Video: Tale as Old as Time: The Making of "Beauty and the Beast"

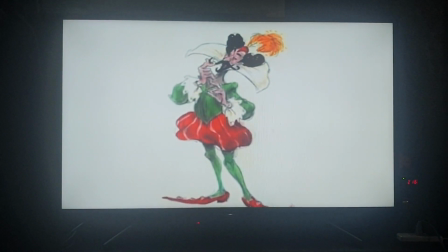241s
What was needed now was a real villain,
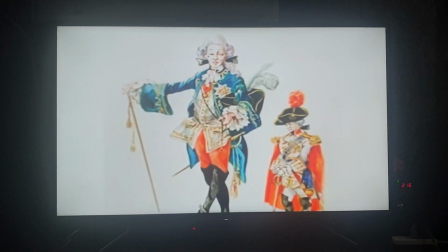245s
and the story team developed what had begun as a milquetoast fop into a complex villain named Gaston.
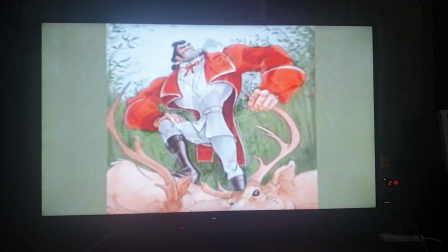253s
If the beast was ugly on the exterior and had a heart of gold, Gaston was handsome on the exterior and had the heart of a pig.
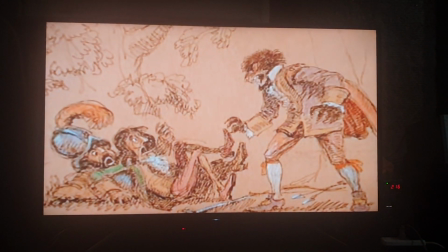263s
As the plot thickens, he reveals his evil nature.
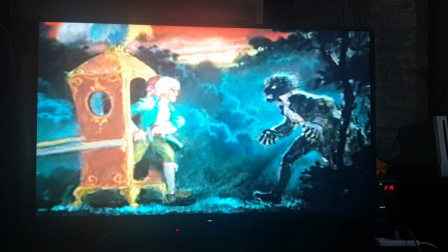267s
Gaston will kill the Beast, not because he believes he's a monster, but because Beast is in the way of what Gaston wants.
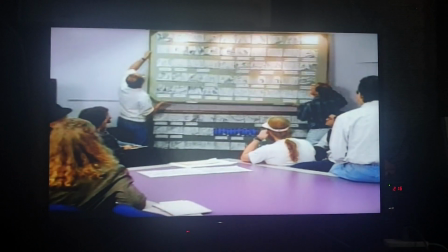275s
The story was strong. The characters were coming to life.
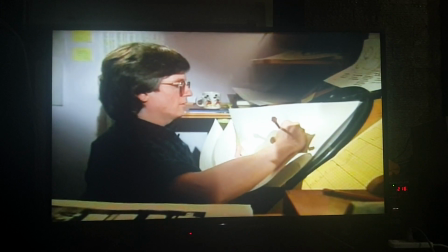279s
A young team of artists had matured and grown into a new generation of great Disney animators.
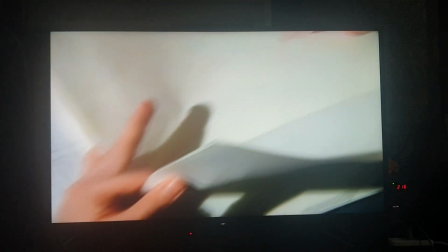287s
For their leading lady, Belle, they faced the challenge of creating a credible performance that broke with Disney tradition.
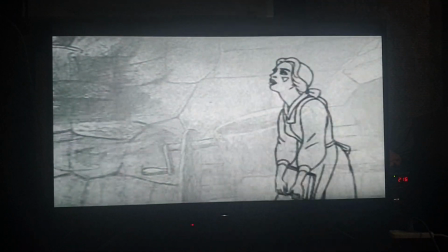294s
Their goal, though, was not to make her the most beautiful animated character ever done by Disney Studios.
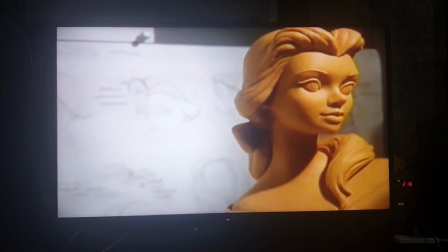300s
It was to communicate heart and soul. She is beautiful on the outside, but also beautiful from the inside.
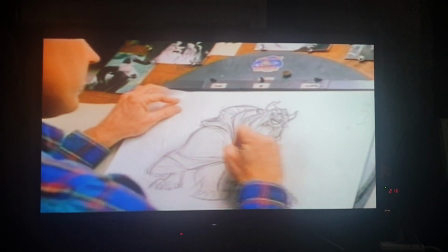308s
When it came to the Beast, they had to keep an inner life in the character.
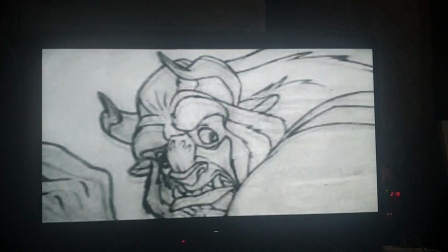313s
Their task was to draw a Beast who feels and experiences tremendous emotions which are evident in his eyes.
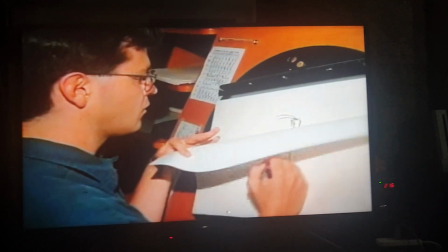320s
He was surrounded with a cast of characters that could only be created through the art of animation.
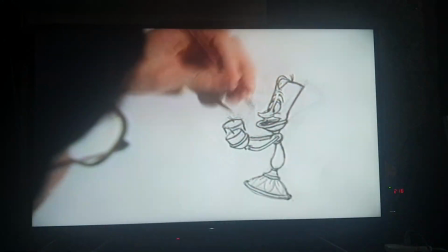326s
But creating motion and character for a candlestick was something like expecting an actor to perform with his shoelaces tied together.
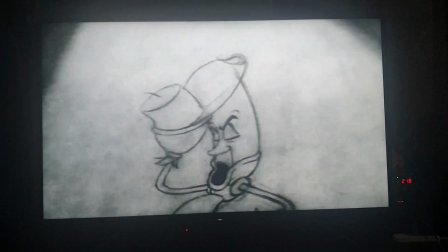335s
The solution was to focus on an impression of body movement. Here, for example, Lumiere kicks without having feet.
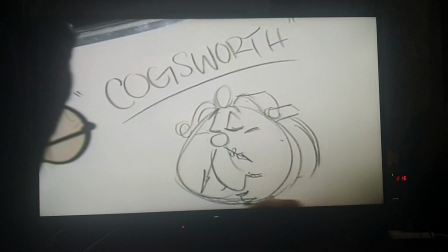343s
Another way to make the objects come to life was through personality. Why did Cogsworth become a clock?
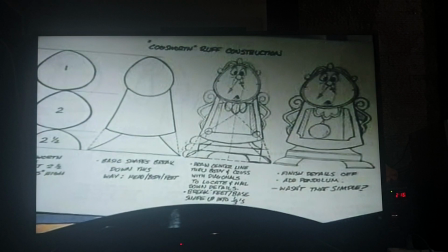349s
The animators thought it was because Cogsworth craves order and promptness.
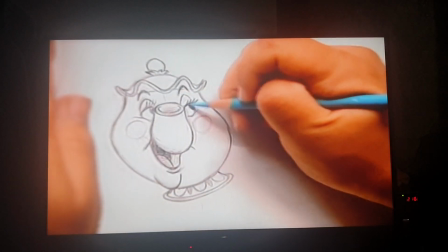354s
Mrs. Potts is virtually nothing more than a hag, so her performance was a complete triumph of facial animation.
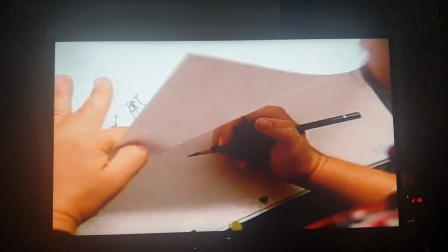362s
At one point, Mrs. Potts had to jump from the fireplace to the floor.
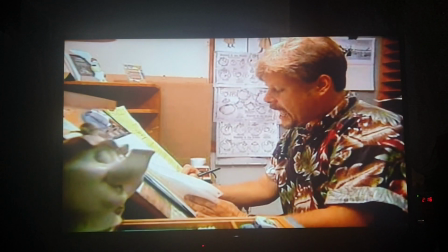366s
Logic dictates that she would break, so the scene designers simply drew a pillow into the scene.
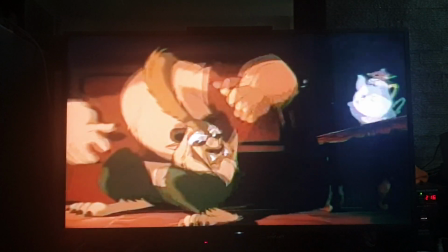372s
Problem solved.
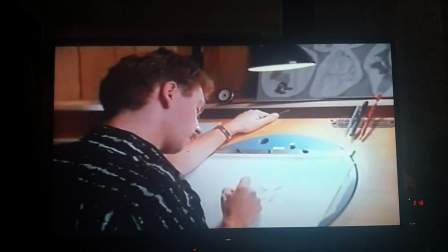375s
Gaston presented another unique challenge, believing that a comic figure could be a real menace required an expert animation performance.
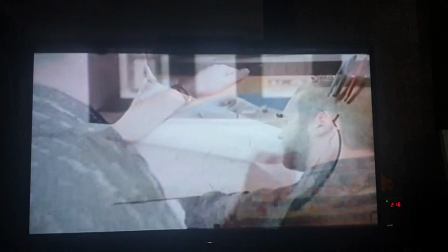384s
A whole young generation of animators who came to Disney in the early 1970s
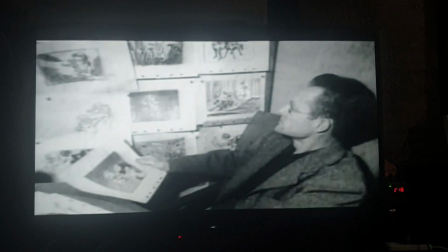390s
and mentored with Disney's old masters has learned their craft well.
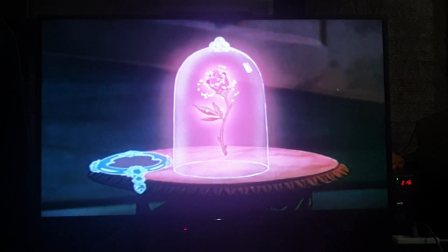395s
Beauty and the Beast premiered on November 13, 1991, to overwhelming critical praise and box office success.
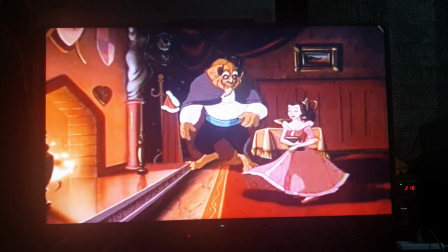404s
Beauty and the Beast brought Walt Disney feature animation back as a vital and credible art form.
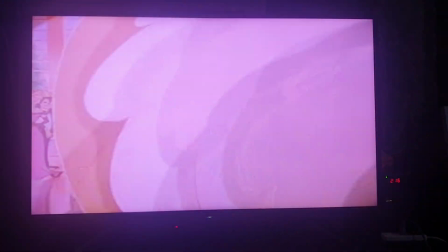412s
Just when things couldn't get any better for Beauty and the Beast, they did.
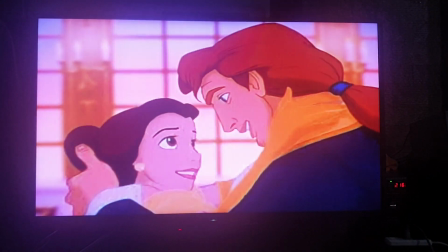417s
The film won three Golden Globe Awards, and even more historic honor was near.
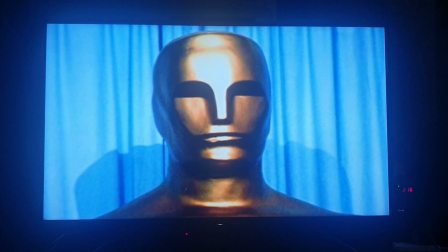424s
Beauty and the Beast also became the first animated feature to ever be nominated for a Best Picture Academy Award,
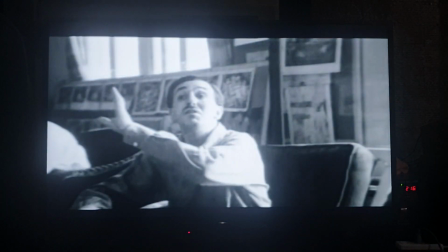431s
an honor that even Walt Disney himself never received.
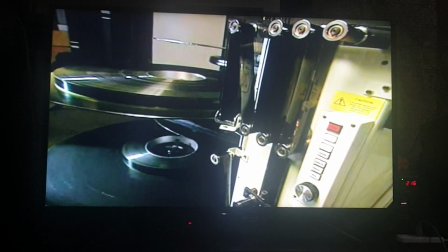435s
Most films are released to theaters, then to home video and television, where they end their life.
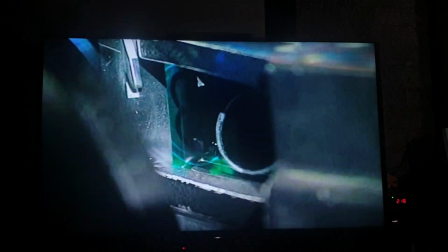442s
Disney has always believed that these films have a life beyond their initial release,
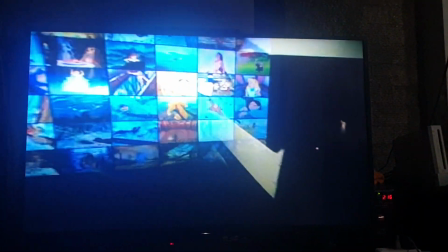447s
but with the advent of home video and now DVD, re-releases fell out of fashion.
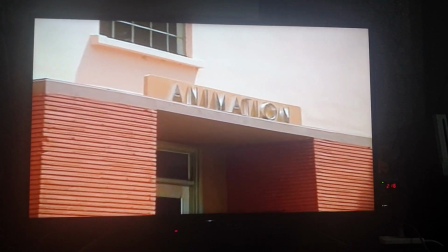453s
One day, years after the release of Beauty and the Beast, the producer and directors were at a meeting.
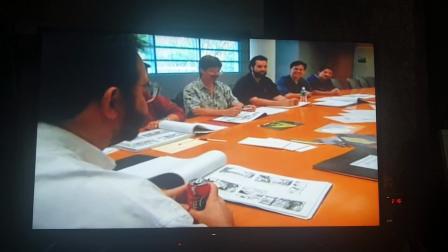459s
The Star Wars Special Edition had come out. They began joking about how Disney should do that with its classic films.
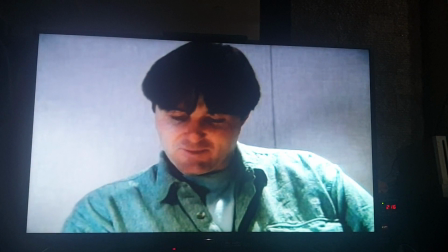466s
Everybody at the meeting laughed. But then, director Kurt Weiss suggested doing just that to Beauty and the Beast.
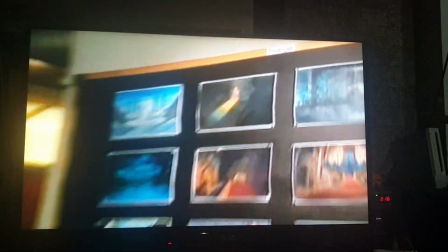472s
He suggested adding back a song called Human Again, which had been cut before the film's premiere.
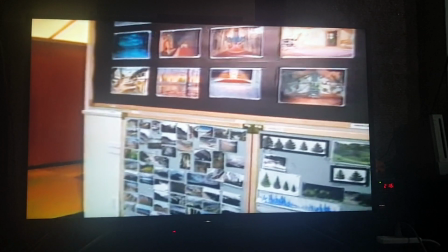478s
They all knew they'd hit on a big idea.
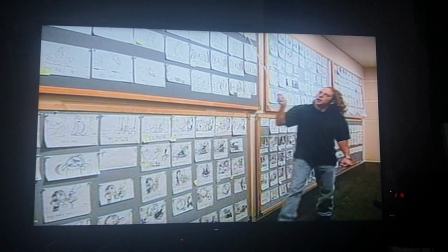482s
The song had been removed because it created a story problem, a motif about time passing that didn't fit into the story.